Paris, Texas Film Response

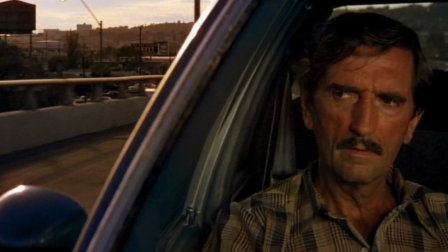The difference in this scene compared to the last closed scene is that the off-screen space is significant.
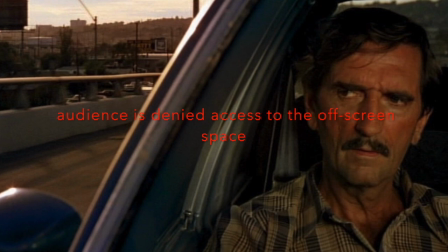However, the audience is denied access to the off-screen space, showing also the restriction that has been placed upon this character.
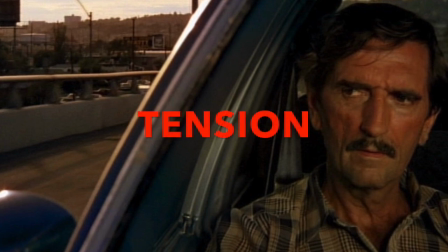This type of framing creates tension within the scene as the character is boxed into a little corner with no escape.
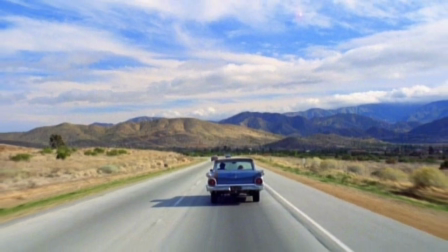Closed framing differs from open framing in that the audience is able to relax.
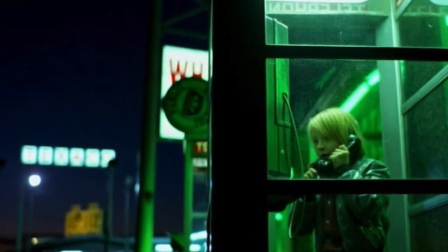It is a break from anticipating the next shot and allows for a close and personal experience between the audience and the characters.
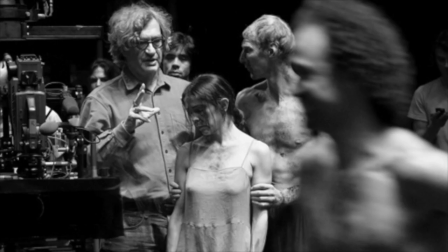Deciding framing and which type to utilize takes a careful eye, which Wim Wenders had.
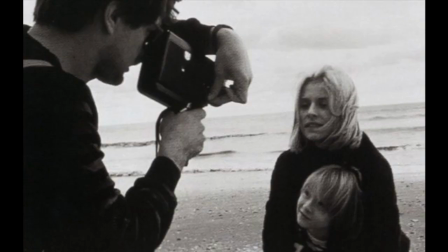Wenders understood how open framing caused viewers to question and experience a mystery and certain tension regarding the space that was off-screen.
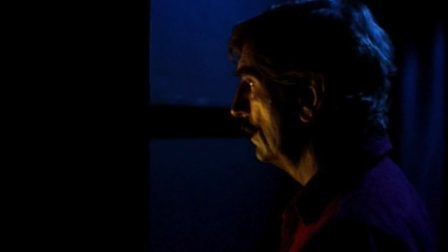He knew that by utilizing open framing, he could captivate the audience and keep them engaged.
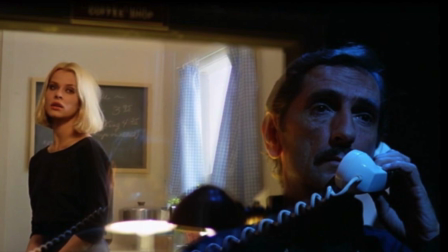But Winters also knew the importance of close framing and the intimacy that it offered to the audience.
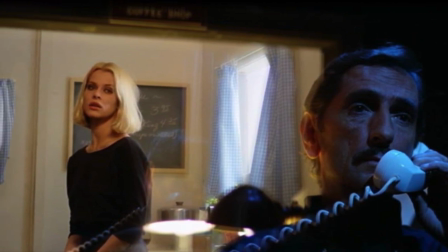There's no anticipation of what comes next, but an emotional experience is perfectly captured by encompassing all that is needed to be seen in one shot.
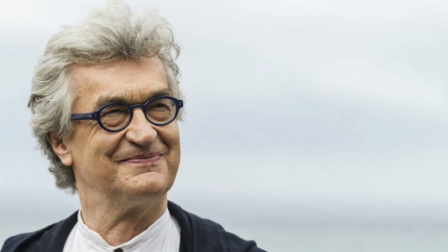Wim Wenders, the director of Paris, Texas, is a German director who was born in 1945.
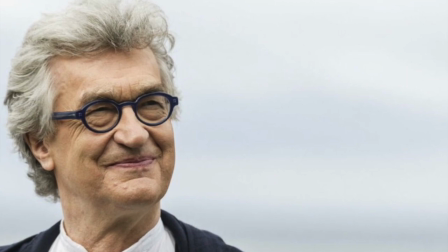He first became interested in film when working as an engraver for Johnny Friedlander in France.
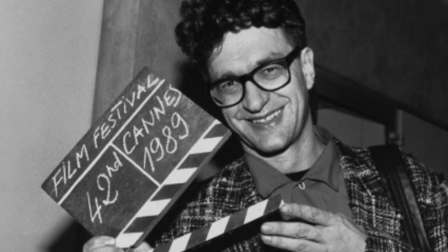Once he moved back to Germany, he enrolled himself in film school, where he studied from 1967 to 1970.
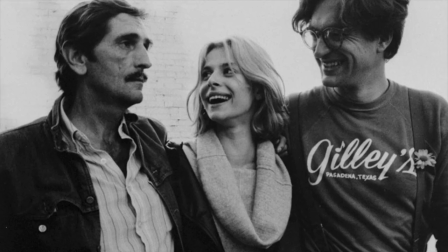In 1984, he created Paris, Texas, and won the Palme d'Or at Cannes.
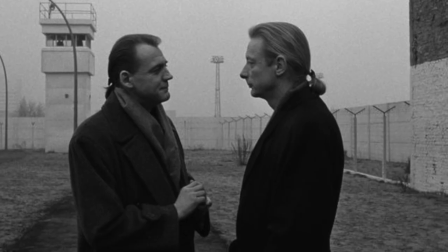And in 1987, his film Wings of Desire won him Best Director, also at Cannes.
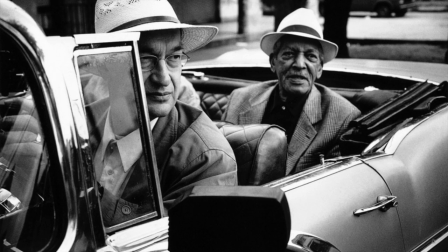However, his success is not limited to his narrative films.
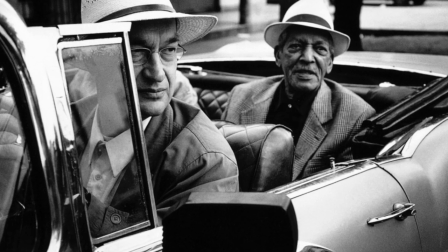According to Artnet.com, Wenders has found success in documentary filmmaking as well, with films such as Buena Vista Social Club, made in 1999.
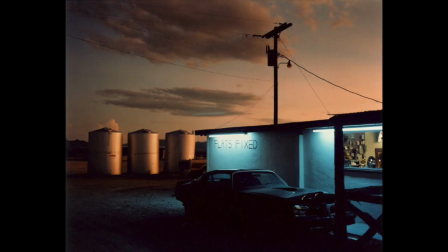He has also exhibited photographs in which he takes pictures when scouting for locations for his films.
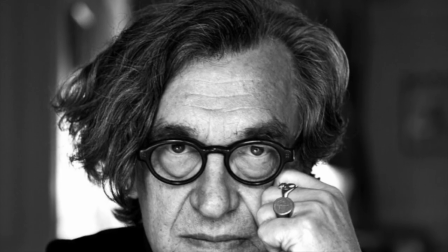He currently resides and works in Los Angeles, California, Berlin, and Germany.